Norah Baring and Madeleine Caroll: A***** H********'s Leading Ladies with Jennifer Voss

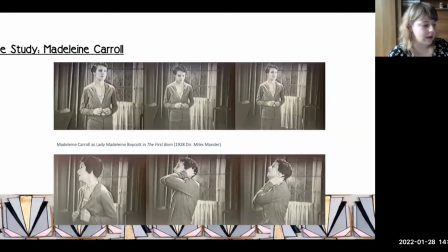However, after the book leaves and Carol is alone, she is shown to relinquish that restraint. she brings her hands to her face and throws her head back in anguish the result of this short sequence is a fully embodied performance that combines and modulates dialogue and silent gesture in a representation of emotion that
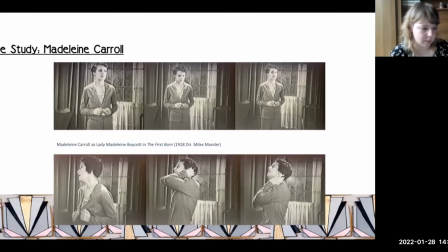conforms to british expectations of melodrama public restraints and a moment of private passion carol's relinquishing of her emotional restraints after the butler leaves also furthers both the gendered and class-based expectations of emotion determining who can
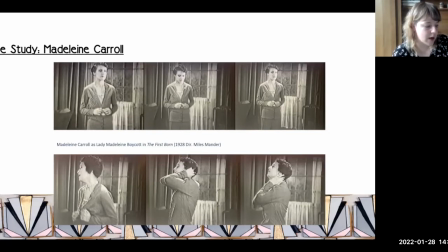and who can't be privy to these outbursts and not displaying certain emotions in front of servants, especially male servants.
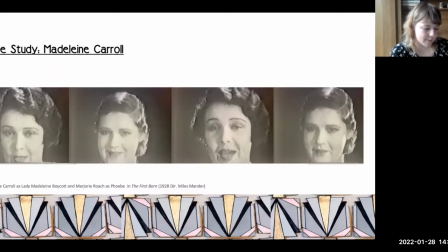With the cause of their marital problems being the need for an heir, Carol seizes the opportunity when her manicurist Phoebe, played by Marjorie Roach, reveals her distress of becoming unexpectedly pregnant out of wedlock. Carol invites Roach back to the house to relay her plan. She will take her baby.
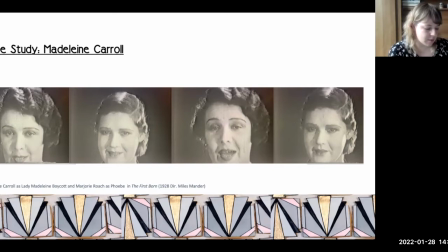Standing against the back of the sofa, her arms raised out to the side, resting on the top of the cushions, Carol is shown to be speaking at Roach, her animated face smiling as her mouth moves. No intertitles are given to indicate exactly what she is saying, but the camera cuts to Roach, who appears apprehensive.
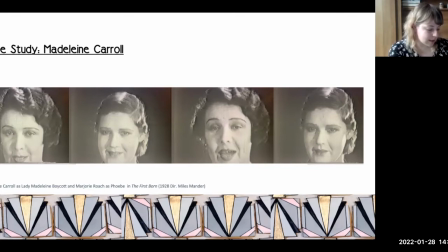Carol moves to crouch beside Roach, who is sat on the chair, with her back to the camera slightly angled so that the left side of her jaw is showing. Carol carefully removes Roach's hat and scarf. As she does this, the visible part of Carol's face clearly shows that her mouth is moving as she continues to speak to Roach
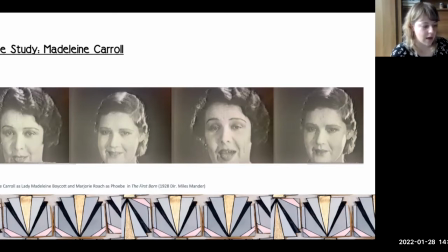then cuts to a close-up of Carol face on and an intertitle relays parts of Carol's inaudible dialogue. Listen Phoebe I promised to help you now we can help each other. In a stylized sequence that dissolves back and forth between Carol and Roach's faces
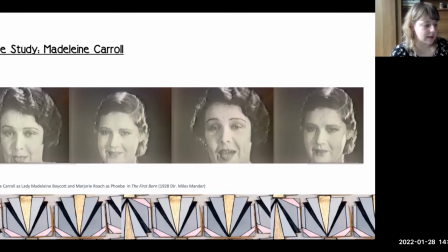Carol stares directly into the camera and delivers another section of inaudible dialogue. Carol speaks at a slow and steady pace with her mouth making clearly defined movements, her eyebrows rising and falling, her head tilting and nodding for emphasis.
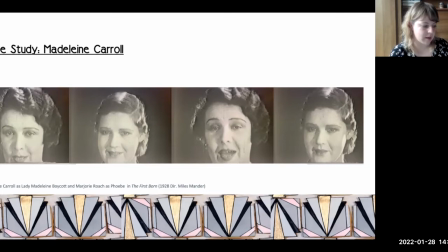A second intertitle reads, please say yes Phoebe, confirming and reinforcing Carol's persuasive speech for relaying this plan to Roach. Unfortunately it's not possible to access screenplays of Carol's silent films to determine which sections of dialogue are scripted or the level of improvisation used.
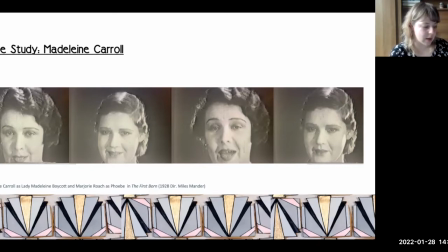As Ian Macdonald and Jacob Jacob point out in their study into lost early British screenplays, the silent film period to 1930 is particularly affected by this lack of national care, adding the BFI has less than 100 British scripts from this period.
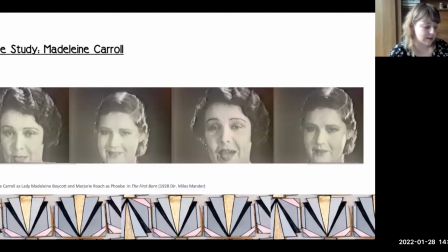Nevertheless, Film Weekly archives provide useful examples of articles attributed to Carol in the 1930s, in which she appears to address her own screen acting processes including her use of improvisation and wanting to develop her character beyond what a script or director asks of her.
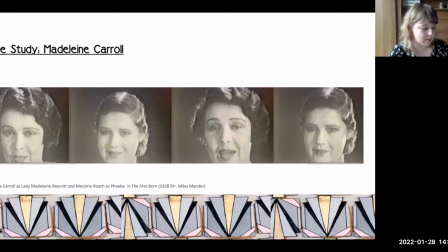Demonstrating what Gledhill describes as Carol's proto-feminist polemic against cinema's misplaced idealisation and misrepresentation of women, Carol's article Farewell to Heroines addresses the desire and a shift in expectations of women and screen in Britain.
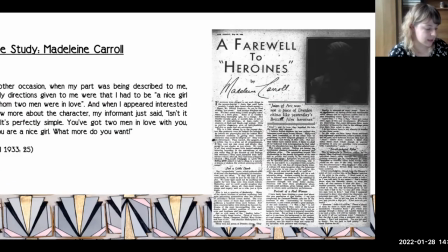She writes I think most of us are glad the day is over when an actress is told as I was told early in my career don't bother what an actor what the character thinks or what she feels all that matters is what she does.
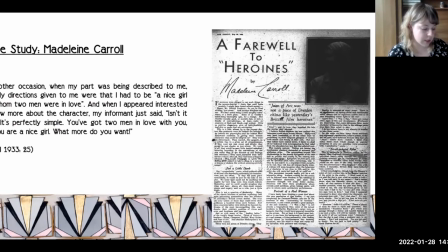On another occasion when my part was being described to me the only directions given to me were that I had to be a nice girl with whom two men were in love and when I appeared interested to know more about the character my informant just said isn't it clear, it's perfectly simple. You've got two men in love with you and you are a nice girl. What more do you want?
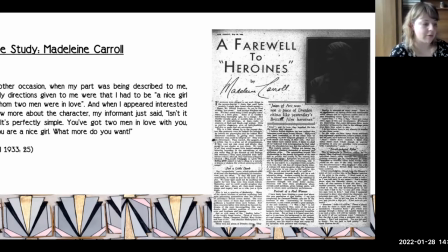Through her writing, Carol asserts that she's keen to break out from the straight jacket of wholesome and conventional Miss England roles.
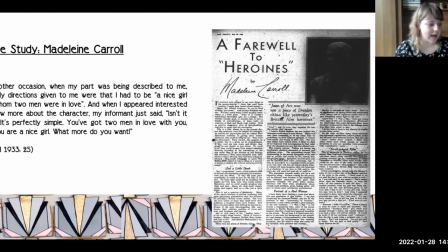Her opinions on the need for an actresses to be able to demonstrate agency within their profession are underpinned by a disillusionment with a representation of women on screen. In an earlier article,
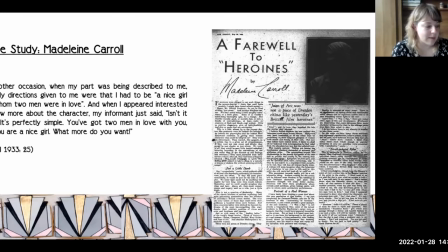Carol wrote that she's treading on delicate drowned but that jazzy flappers were made to be seen and not heard and that the talky must speak her lines intelligently. Indeed while writing this within the context of the transition to sound it's possible to infer the significance that Carol places on the delivery of dialogue and its equal relevance to her silent performances.
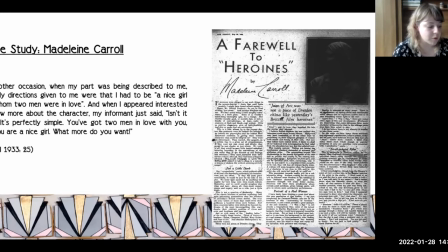Therefore while it's not possible to determine the degree of autonomy of Carol's performances of inaudible dialogue these analyses highlight the significant role it plays in the development of her screen acting style and the role it had on the continuation of her sound film performances.
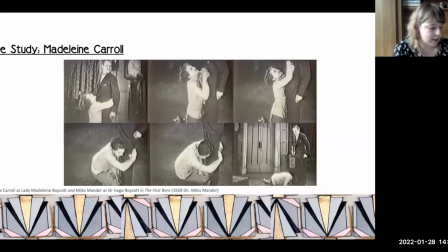But that's not to say that her silent performances do not engage with screen acting styles that can be viewed under the umbrella of gestural melodrama. Towards the end of the film, Carol and Manda engage in a number of physical altercations, with Carol and Manda throwing objects at each other before Manda throws Carol onto the bed and almost strangles her to death.
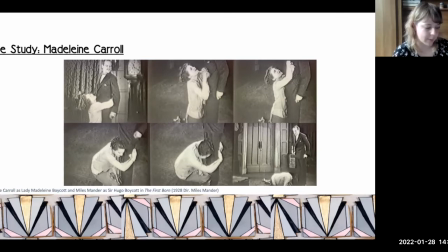At the emotional climax of the film, when Manda tells Carol that he is leaving her, Carol propels herself across the room and throws herself at his feet. She tells him that she loves him and begs him to stay, crawling on the floor after him. In these sequences of heightened emotion, the close-up of Carol's face as you please Amanda includes more frequent intertitles.
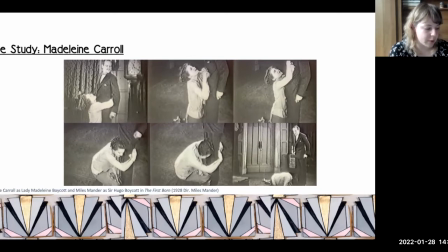This is possibly to ensure the fast-paced action can be followed by the audience, while retaining a focus on Carol's inaudible dialogue. Hugo you can't leave me don't you understand I love you she cries shaking her head and wrapping her arms around his waist.
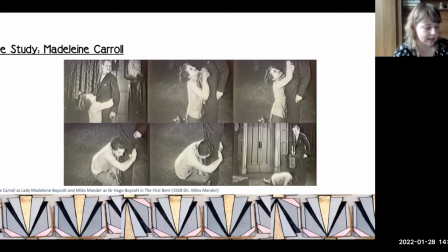Carol's performance of vulnerability and overt gesture in this scene is an element of her performance style that is rarely if ever acknowledged. These moments which demonstrate the intense volatile violent and physical nature of the character's private relationship stand in stark contrast to the scenes in which they exhibit public composure.
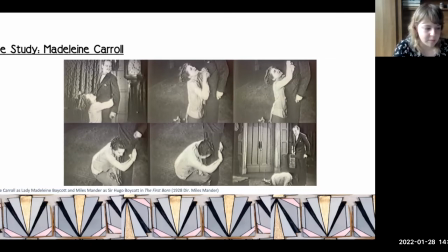However, in terms of understanding these performances in relation to Carol's stardom, it's interesting to consider how this characterisation fits in with her perceived star image. Following a fight scene, an intertitle reads, Madeleine was a woman prompted to hide her own distress and put up a bold pretense at Hugo's final meeting,
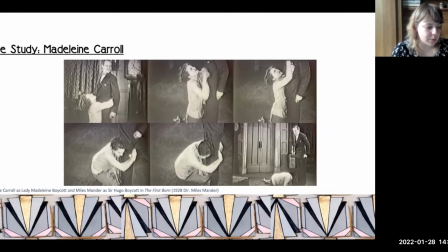reinforcing this idea of restrained emotion. As Gledhill writes, in Britain, as natural becomes defined in terms of class-infected and demonstrativeness, melodrama increasingly carries a working-class or feminised attribution. However, Carroll's performances of heightened emotion offer a balance of highly gestural
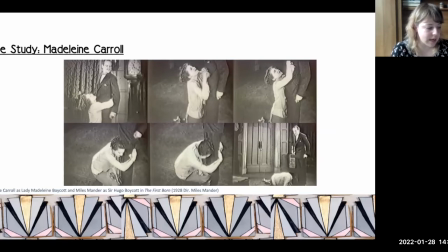embodied displays with a simultaneous focus maintained on the delivery of inaudible dialogue. As such, this can be read as trying to offer a balance between the supposed binaries of melodramatic and upper-class representation,
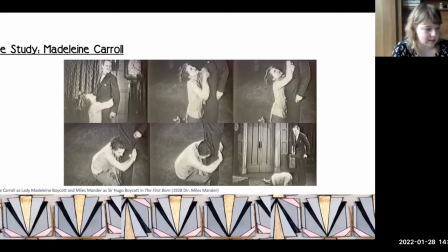with moments of emotion exploding through, no longer able to be contained. The observation that Carol's use of Brick's verbal delivery, a style that is framed as being fundamental to her star image later in her career, was being utilised as a performance technique within her silent films as well,
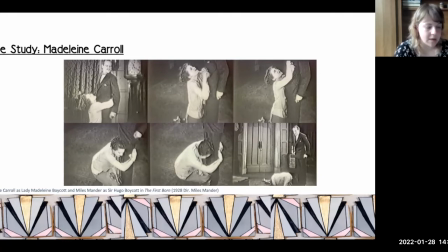opening up a unique perspective through which her stardom and success as a British screen actress might be discussed. It's a way which privileges her individual screen acting style, clearly developed long before her performance in Hitchcock's The 39 Steps.
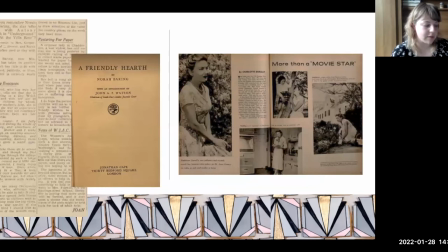Having offered a number of examples of close analysis of performance, it's possible to showcase the immense skill and technique employed by actresses, providing insight into the embodied experiences and agency demonstrated by Barring and Carroll in terms of their screen performances,
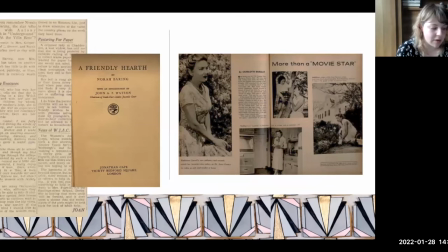centralising their carefully crafted performances of emotion.